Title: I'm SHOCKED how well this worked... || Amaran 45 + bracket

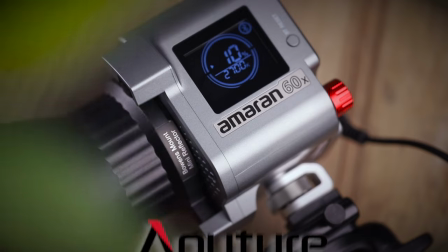(0:00)
This video is sponsored by Aputure.
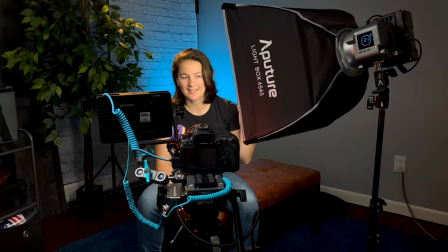(0:01)
So if you're a filmmaker who shoots by yourself often or in small spaces like this office right here, then these new accessories from Aputure are going to be really handy for you.
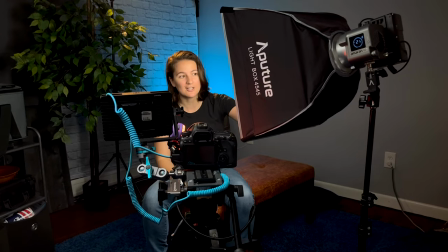(0:10)
This is the V-mount handheld bracket and over here as my key light is the Softbox 45. Now these accessories are for the Amaran 60D and the 60X which I have as my backlight.
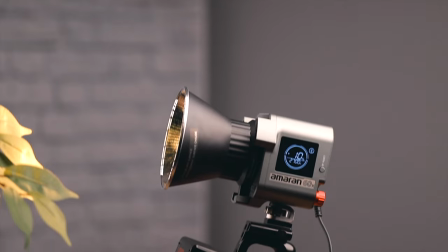(0:22)
The Amaran handheld bracket is pretty straightforward. You could attach a V-mount battery to the handle and have a simple run-and-gun light setup.
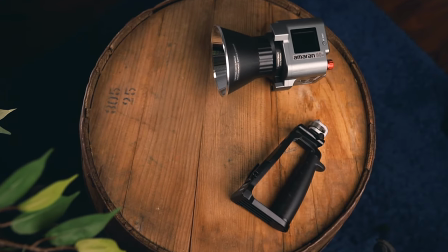(0:28)
You only need an Amaran light, handheld bracket, D-tap cable, and a V-mount battery.
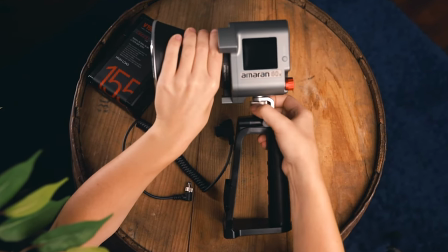(0:33)
Putting it together is pretty simple. You just twist the quarter-twenty mount into the light, lining up the locating pins for extra stability.
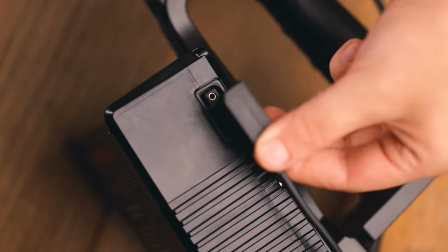(0:39)
Attach the battery and D-tap cable, and if you don't already have one, Aputure has a D-tap cable, which you can buy separately.
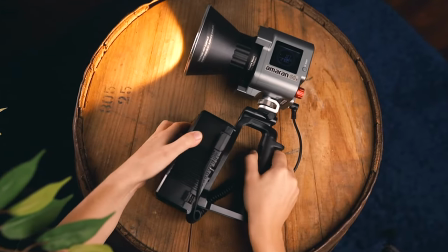(0:46)
And then you're ready to go. You can use any modifier you like because it's a Bowens mount light, or the handle does have an umbrella mount for a cheap diffusion option.
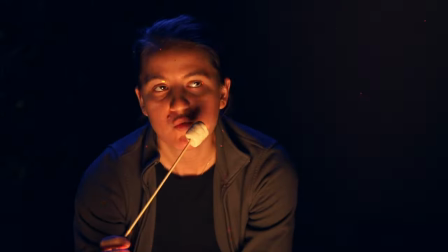(0:55)
Here's a look at me this summer, enjoying a warm fire while cooking up some marshmallows. I might have eaten a few for this shot.
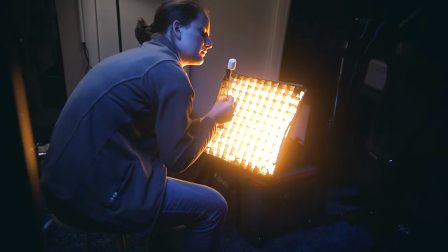(1:02)
As you can see I'm using Sidus Link with the fire special effect and the Amaran 60X to light this shot.
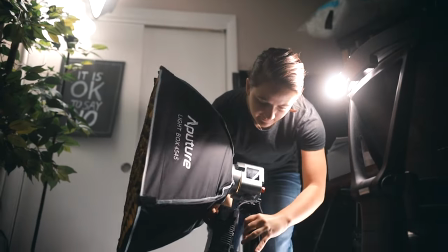(1:08)
I'm using the V-mount handle, propping it up, using a softbox just to get a nice look and a glow, creating a fake fire side scene.
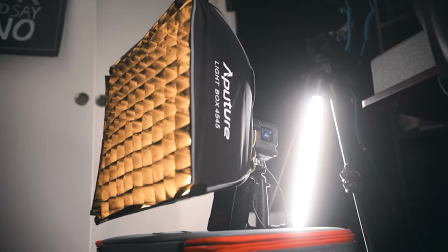(1:17)
Another thing the bracket's good for is product video work.
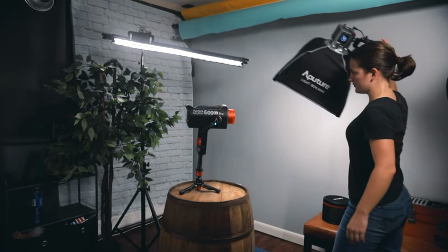(1:20)
Having a powerful and portable option is great for getting some slick, passing light shots like these ones you're seeing right now.
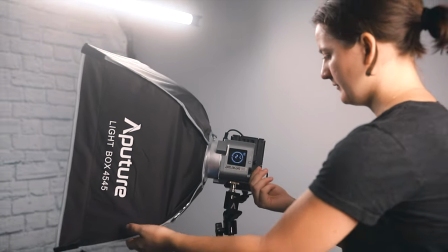(1:29)
Moving on to the new Amaran Softbox 45, this small portable modifier is surprisingly handy.
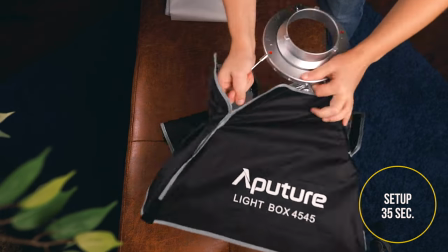(1:36)
It comes in a carrying case and the setup time was actually around 30 seconds.
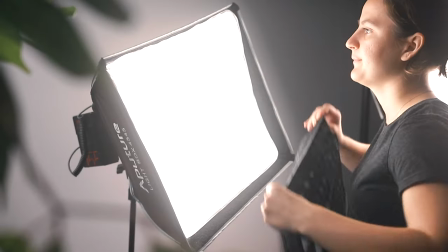(1:40)
It comes with two material thickness options for diffusion along with a grid to help control the light easily.
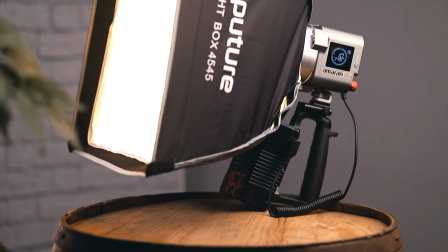(1:47)
At first I wasn't sure how to feel about the Softbox, but I'm gonna show you how I've been using it and then let you know how I've come to feel about it.
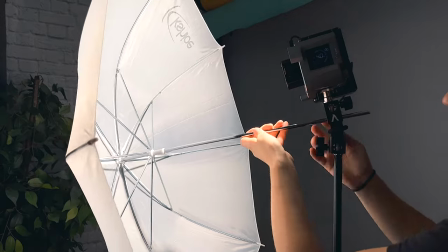(1:54)
First up, some interview lighting setups. You might recognize a few of these from the video I made where I show seven lighting setups with one video light.
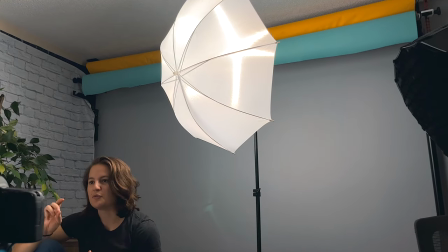(2:01)
You should check that out afterwards. Here we have a documentary style setup with the Amaran 60D and an umbrella,
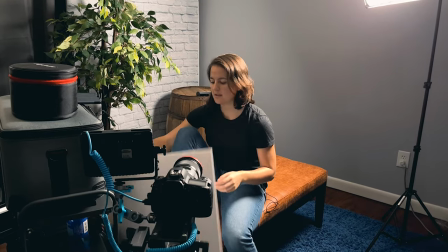(2:08)
backlighting, and then using a bounce board to light the face.
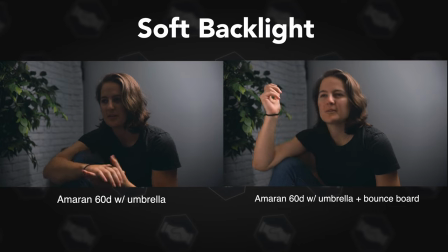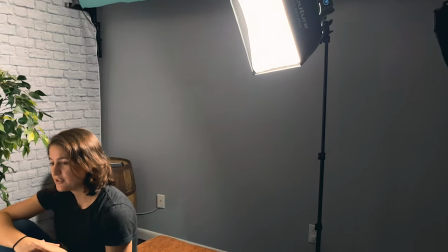(2:17)
Now here it is with the Softbox 45 doing the same exact things.
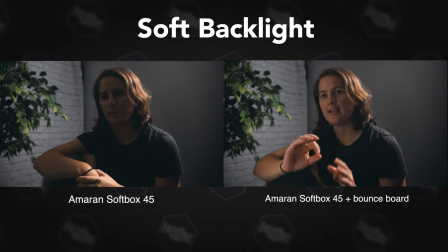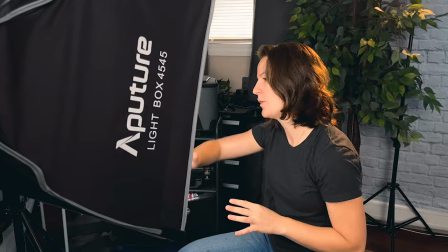(2:26)
Now, a more practical setup might be a YouTube talking head setup, which is something I do all the time.
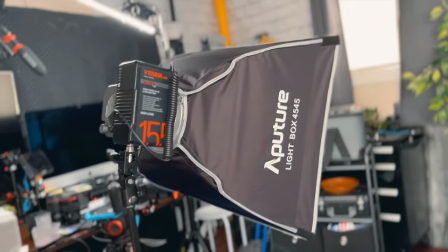(2:32)
This one's using the Softbox 45 as the key light and the Amaran 60X as the hard back light.
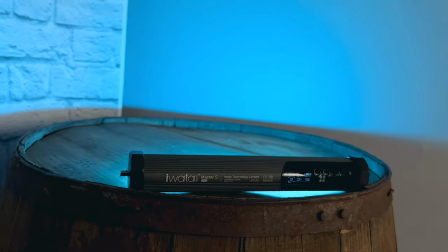(2:39)
The other lights in this setup are from other brands and one of them is lighting up the background with
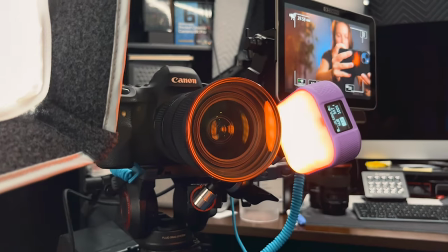(2:44)
a blue light and the other shining into the lens to get a red glow effect in the shot.
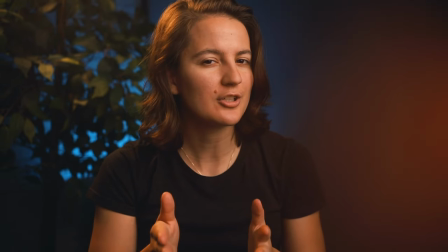(2:49)
Another option for YouTube setup can take the Softbox 45 and the Amaran 60X using it as a soft
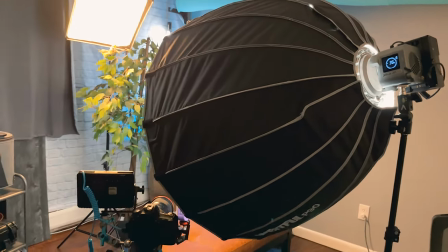(2:56)
backlight and then using the Amaran 60D with a traditional 90cm softbox as the key light.
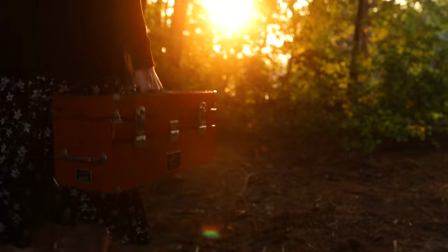(3:04)
Here I am out in the woods at golden hour using natural lighting, but it's a little bit too dark.
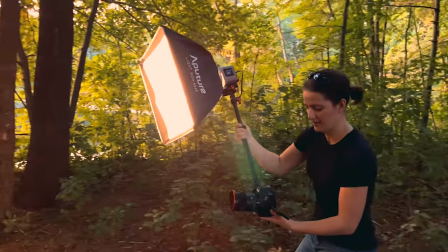(3:09)
So using some eye footage accessories, I attached the Amaran 60X with the Softbox 45 on it to my camera.
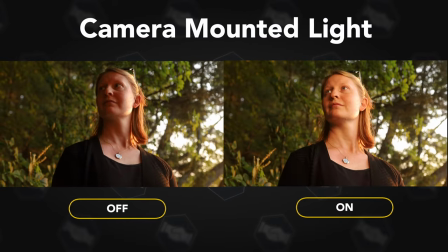(3:17)
The light with the softbox filled in the shadows realistically while making the talent look beautiful.
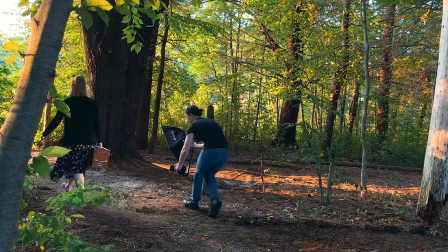(3:21)
Because the softbox is so lightweight and small it did a perfect job in this situation and I'm really happy with how the shot turned out.
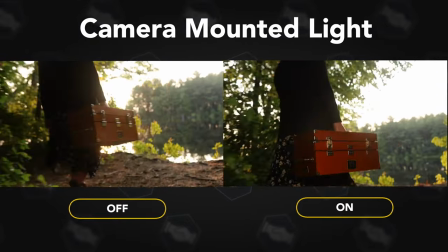(3:30)
So as you can see the softbox 45 is really handy in run-and-gun situations as well as an affordable option for diffuse lighting.
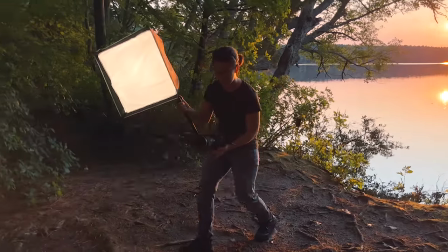(3:37)
I was pleasantly surprised with the softbox 45 as it really convinced me of its usefulness while
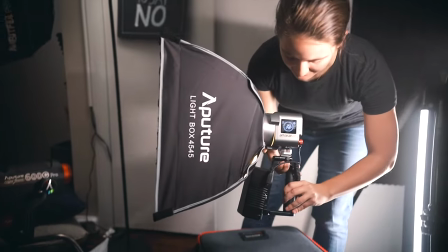(3:42)
shooting out in the woods but also in the small office that So if you want to learn more about the lights or accessories,
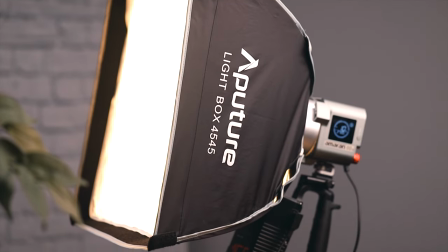(3:48)
check out my videos on the lights and check the links in the description to purchase them for yourself. And thanks for watching!